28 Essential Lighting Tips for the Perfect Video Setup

All right, here are 28 lighting tips in 7-ish minutes. I'm going to go through some basic tips, shooting outside, different kinds of lights you can invest in, positioning your lights,
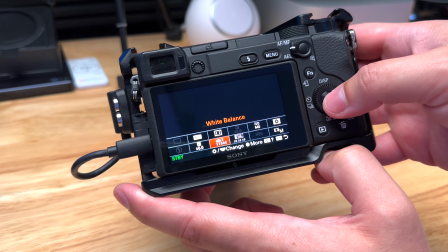and some camera settings like white balance, ISO, and aperture to make sure you look good in any lighting. You can also use the chapters below to jump to a specific section. All right, basic tips. Number 1, we want to see your face.
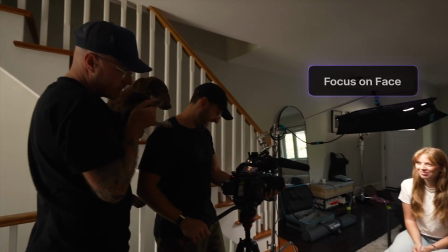The whole purpose of lighting, especially if you're doing talking head videos like tutorials or video podcasts, is we want to see the person's face or your face.
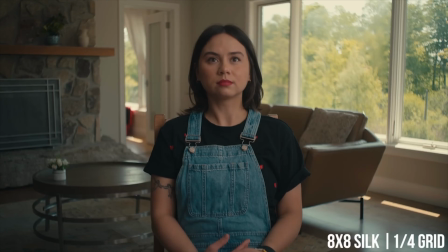We want to eliminate as many harsh shadows and hard lines as possible. And this is whether you're doing short form or long form content. So when you think about lighting, think about how are you going to light your subject or your face. Number 2, avoid the raccoon eyes. Depending on your lighting, maybe you have a top-down ceiling fan light or you're just not positioning them properly.
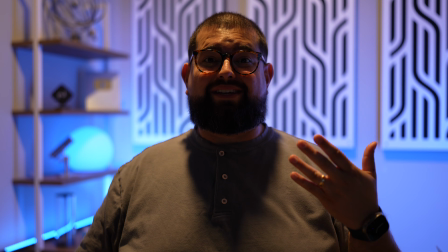You want to avoid those dark shadows under the eyes. It kind of looks like a raccoon. And you also want to avoid that up lighting because that's kind of like scary movie-like. So avoid the shadows either going downwards or upwards, which comes from your lights being too far up and pointed down, or the lights are too far down and pointed up. We'll talk more about lighting positioning in a second. But number 3, most rooms you're going to have ceiling fan lights, and honestly, those are going to be the most unbecoming lights possible.
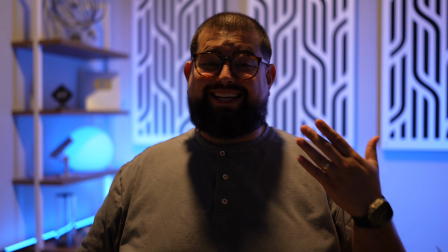So if at all possible, turn off your ceiling fan lights and try to use other lights that you're investing in, or even using a window, which we'll talk about in a second too. Number 4, when you're lighting a subject or yourself, think about dimming your background. This way you are more in focus.
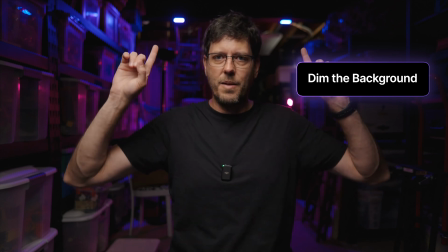Now you can have accent lights and colors like I have here in the studio, but when it comes to the main focus,
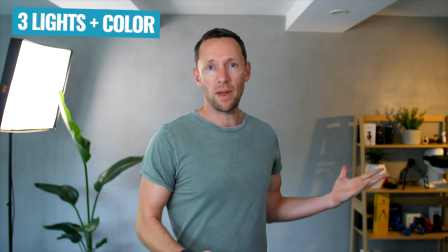you want to make sure your background is dimmed and your subject is the one that's well lit. And speaking of background, number 5, use your background either with accent lighting or colors. This could be practical lights that you put on shelves, or you can use color like I do. This way you get multiple looks with the same set. Look, it's going to turn purple in a second, right? Or maybe I'm feeling orange one day, can do orange too, maybe teal. And all of these are smart lights. This way I can change the colors with just a click of a button, and I can have multiple looks right here in the same studio. Let's go back to blue. All right, tip section number 2, let's talk about the kinds of lights you can use.
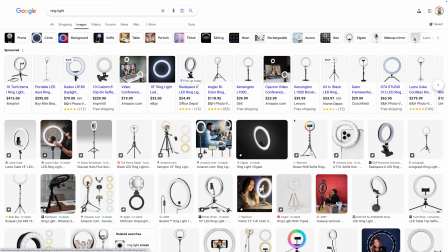Now, what you see a lot of on social media are ring lights. These tend to be the most inexpensive.
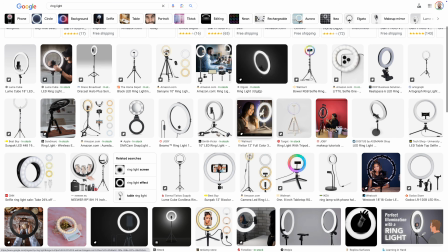You can get them for like 15 or 20 bucks. But honestly, I would not recommend these kinds of lights.
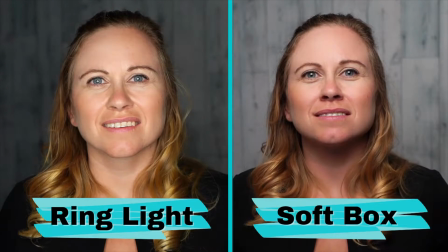Often they're pretty harsh. They don't provide a good diffusing or soft light across the face. And you know that look when you see it, especially like on Instagram Reels and TikTok. If you have one, maybe just throw a sheet or something over it to make it softer and diffuse the light a little more. And what I mean by diffuse is actually spread it out so it's less of a harsh circle. Number 2, the next step up is a small LED like this one. I've talked about the SmallRig Light a lot. It actually works really well. It has a built-in diffuser, which is like this white silicone around it.
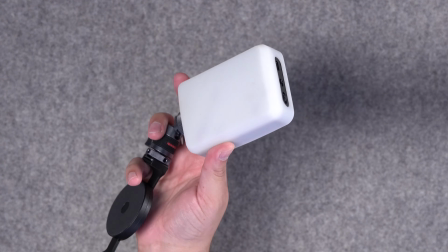You can change the intensity and color temperature. We're going to talk about temperature in a second. And honestly, you can get a great look out of these little lights.
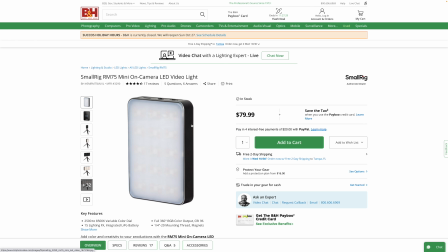Plus, they're often rechargeable, so you can recharge this via USB-C, and it will last for hours on a single charge.
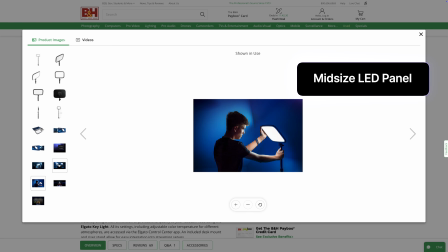Number 3, if you want to upgrade to something that will stay on your desk, I would recommend these slightly larger LED panels.
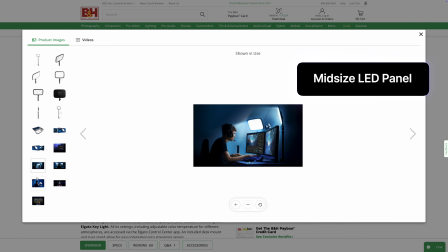These are the Elgato key lights. I actually use a smaller version of this for my fill and hair light, and they're not going to be super expensive.
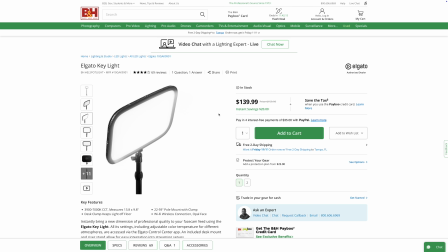You can get these for about $140, $150, and it has kind of a built-in diffuser, which will help give you that soft light, less harsh lines and shadows.
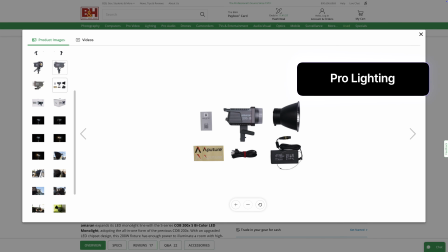Number 4, when it comes to lighting, if you want to upgrade to really pro lights, you can get something like this Amaran 200X.
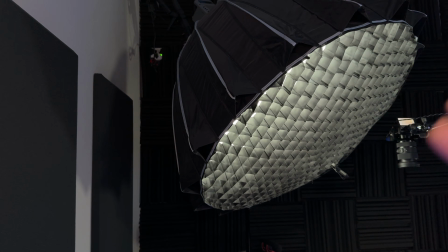This is actually the light that I use here in my studio, accompanied with a light dome.
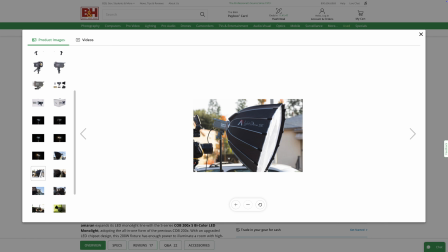And a light dome is just something you attach to the light, again, to diffuse it and make it softer. You can see it here in my studio, and it's literally the light you see in every video.
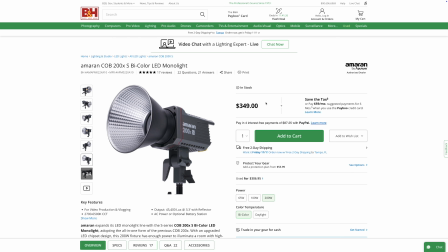Nice soft light, no shadows, and it's not super expensive. It is $350, but this light will last you for years and years. Now, in addition to the actual light, you should think about diffusers, which is like a soft box that will soften the light or diffuse it.
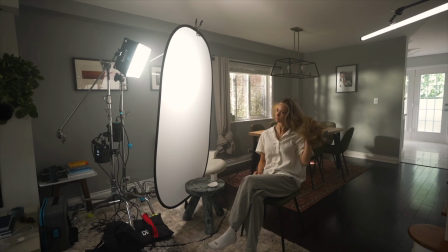You can also get separate diffusers or shades that you put on stands, but that's really more in a professional shooting environment.
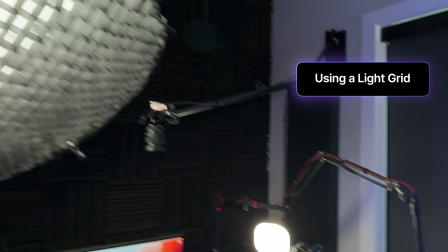Now, number 6, I also use a grid on my light, and a grid is like that checkered type thing you might see on some of the soft boxes. Honestly, I didn't know what it was used for at first,
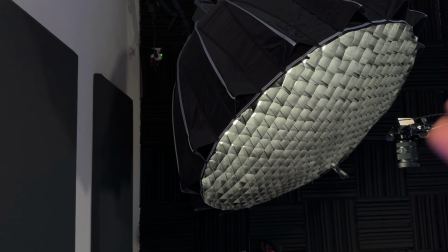but what it does is actually help direct the light more to the subject and less on the background.